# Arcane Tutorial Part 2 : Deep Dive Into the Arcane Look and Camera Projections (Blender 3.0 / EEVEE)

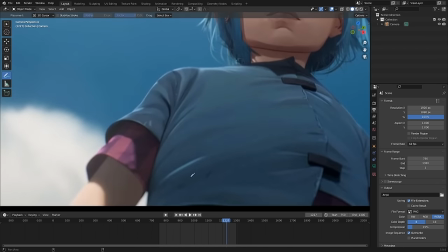And check out how the shadow actually follows the arm, like if it was part of the texture.
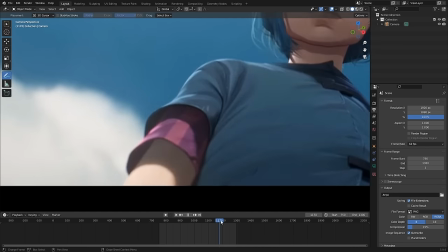Now, if the shadow was 3D, you would expect it to be staying the same place, like this, not move as if part of the arm.
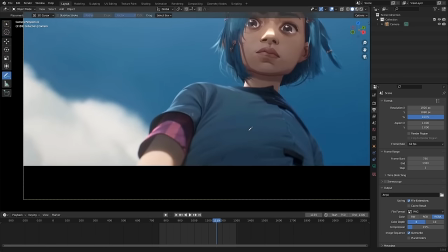In fact, you can even see a shadow pop in and out of existence on the shirt right here, and still, the arm shadow isn't affected.
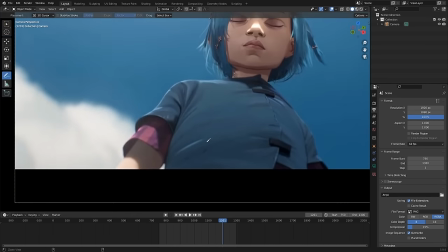So, I'm almost 100% sure this is projected, and it's hard to see because it's so well done, but if you really look for it,
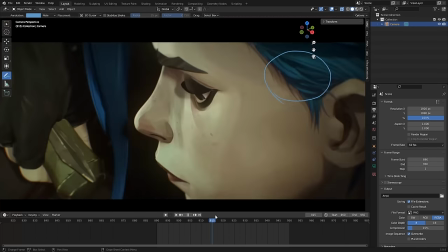you're gonna see some small details that were clearly painted over to add some higher details here and there.
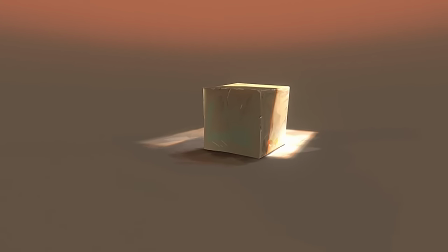Alright, so now that we know what we're trying to achieve, how about we do fun little projects just to get warmed up?
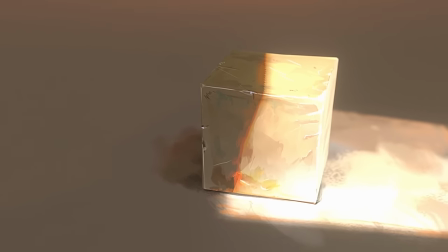I'm going to call it our Arcane Style Default Queue. and I'm going to use it to demonstrate a couple of camera projections tricks.
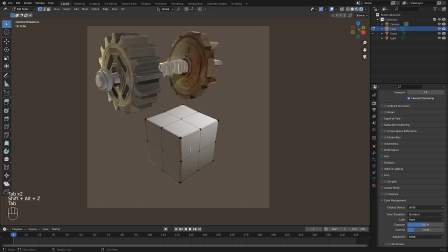So I went ahead and created a simple cube with a couple of bevels and subdivisions to break up the shape. I've also imported an image with these gears.
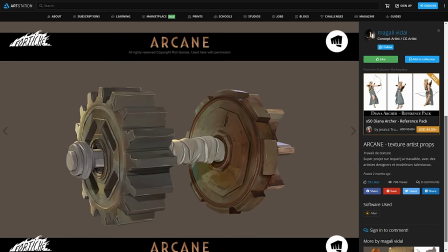I found them on ArtStation, were made by our texture artists who worked on the show, and we're going to use them as reference to paint the cube in the same style.
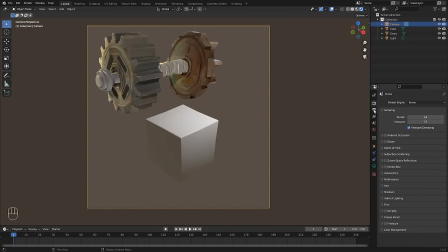I'm using a square resolution for my camera of 4096, and I also changed my color management settings from filmic to standard, just to make sure that whatever I project or render is going to look the same on screen, something I always do when I do stylized work.
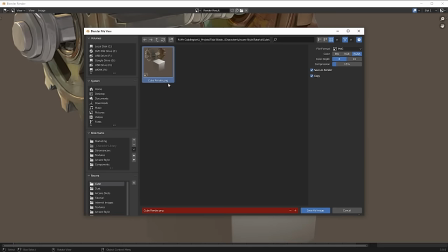So I'm going to do a viewport render, save this as cube render, and I'm going to bring this in Photoshop to do a quick paint over.
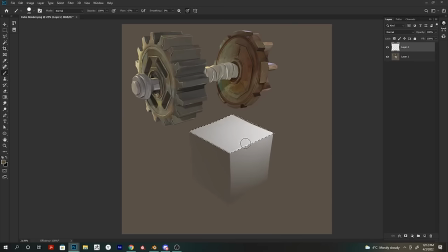So I'm going to speed things up a bit here because there's a lot of things we want to cover, but let me walk you through my thought process while I'm painting. Here I'm using the lasso tool, so I'm only painting on one face at once. And what I'm trying is just to create some slight variation between each face so they look a bit more 3D.
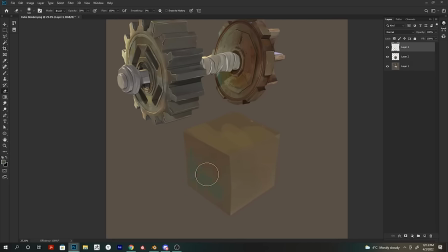I try to always start with bigger shapes at first and then slowly add in the smaller details.
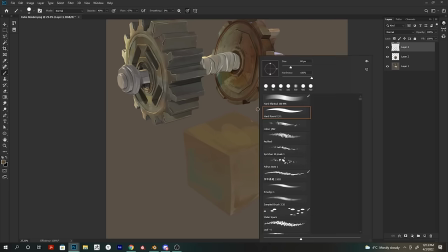As you can see, I'm also picking up with the color picker colors from the gears,
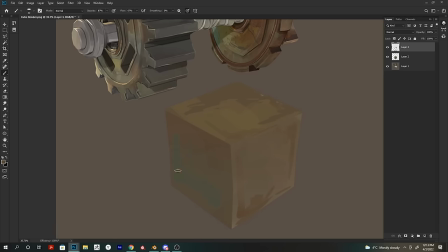and I'm not just using brown colors, but also green-blue hues to give it a bit of variation. Next, you're going to see I'm going to add some highlights on the edges. And it's something they do on every prop and every character in Arcane. It's really part of the style. And I'm not just going to add them on the edges, but also on the surface itself.
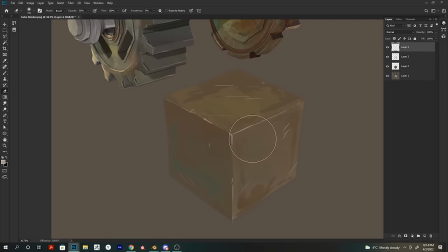And notice how the angle of the scratches is different on every side. And I'm doing this on purpose to give it more 3D-ness, even without lighting.
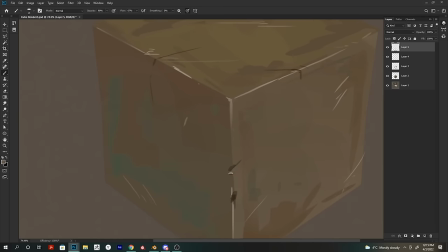Here I'm adding some darker scratches as well, and you're going to notice I'm not just using darker colors, but also lighter colors just to highlight the side and give those cavities a bit more volume. So I'm using Photoshop here because, well, I'm a full-time illustrator and this is the tool I like to use most for painting, but you don't have to use Photoshop.
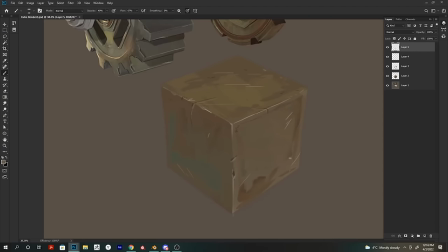You can use any painting app that you like. I know many artists, we use Clip Studio Paint.
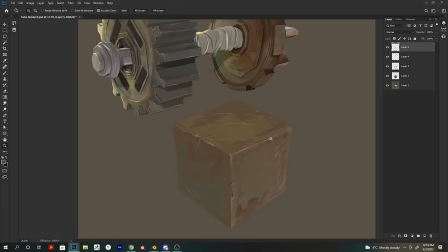So anyway, here I'm sort of roughing up the edges a bit so they're not so perfect.
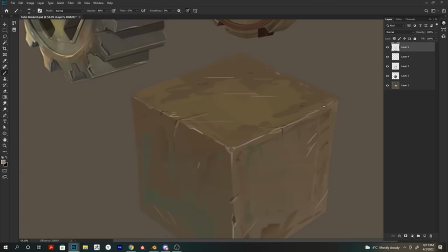And Arcane is a gritty world, and I kind of want to give this impression this cube has been dropped on the floor a few times or bumped over.
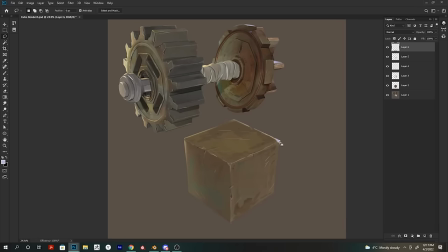And I want to say, don't get discouraged if this is difficult for you to make this cube.
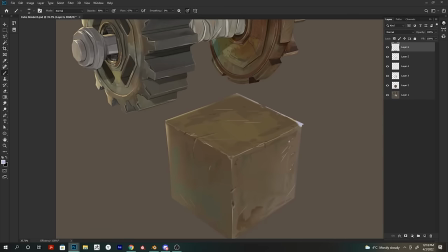This is perfectly normal, and that's why I chose a simple object to start with. You want to fail faster.
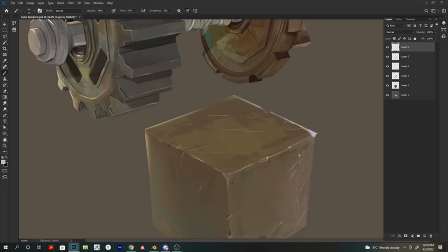You want to try different things in a row. It's okay if it's not perfect, but you're going to improve more rapidly.
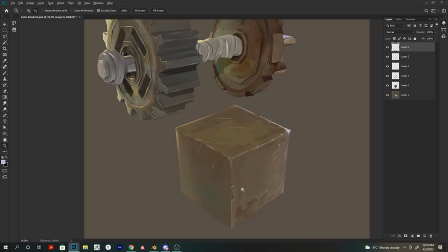It's going to be more fun overall. Okay, and here you're going to see I'm going to start painting something simple underground.
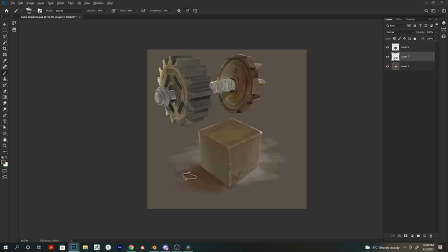Just so that it's not a flat color, and I'm using a darker color on the left to give the impression it's casting a shadow.
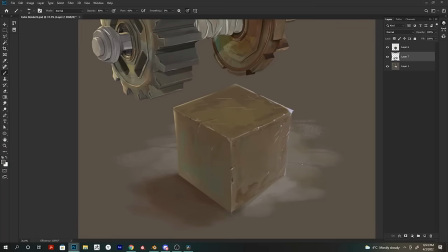And notice how I'm using a slightly darker color very close to the cube.
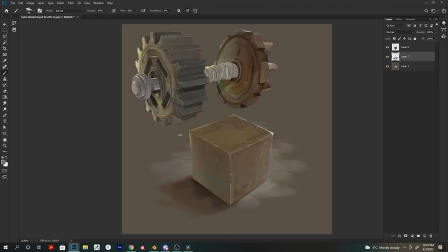It's sort of faking occlusion, I guess, but in a more painterly way. And here I'm doing a quick jump back in Blender just to have some reference for lighting.
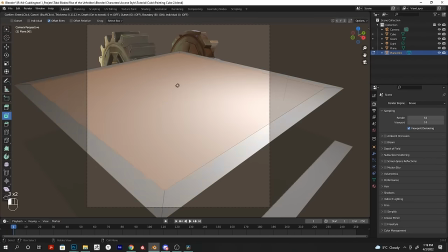So what I'm doing is I'm creating a plane, and I'm insetting another face here, which I'm deleting,
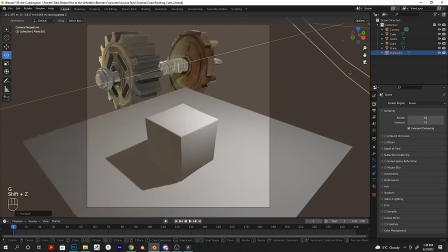so that I have this larger plane with a hole in it, and it's going to cast a sort of light in the center.
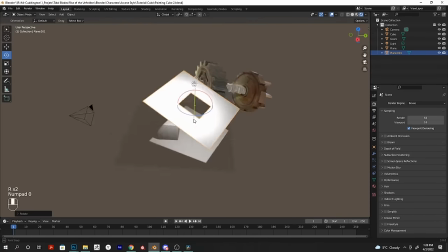And I want to use this as reference to add a bit of lighting to our camera projection.
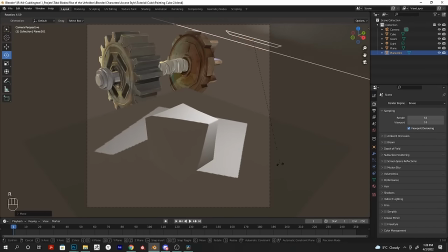So I'm not quite sure what I'm looking for. I'm just moving it around, trying to find some interesting angle for shadows and how it falls on the cube. And I'm pretty happy with this.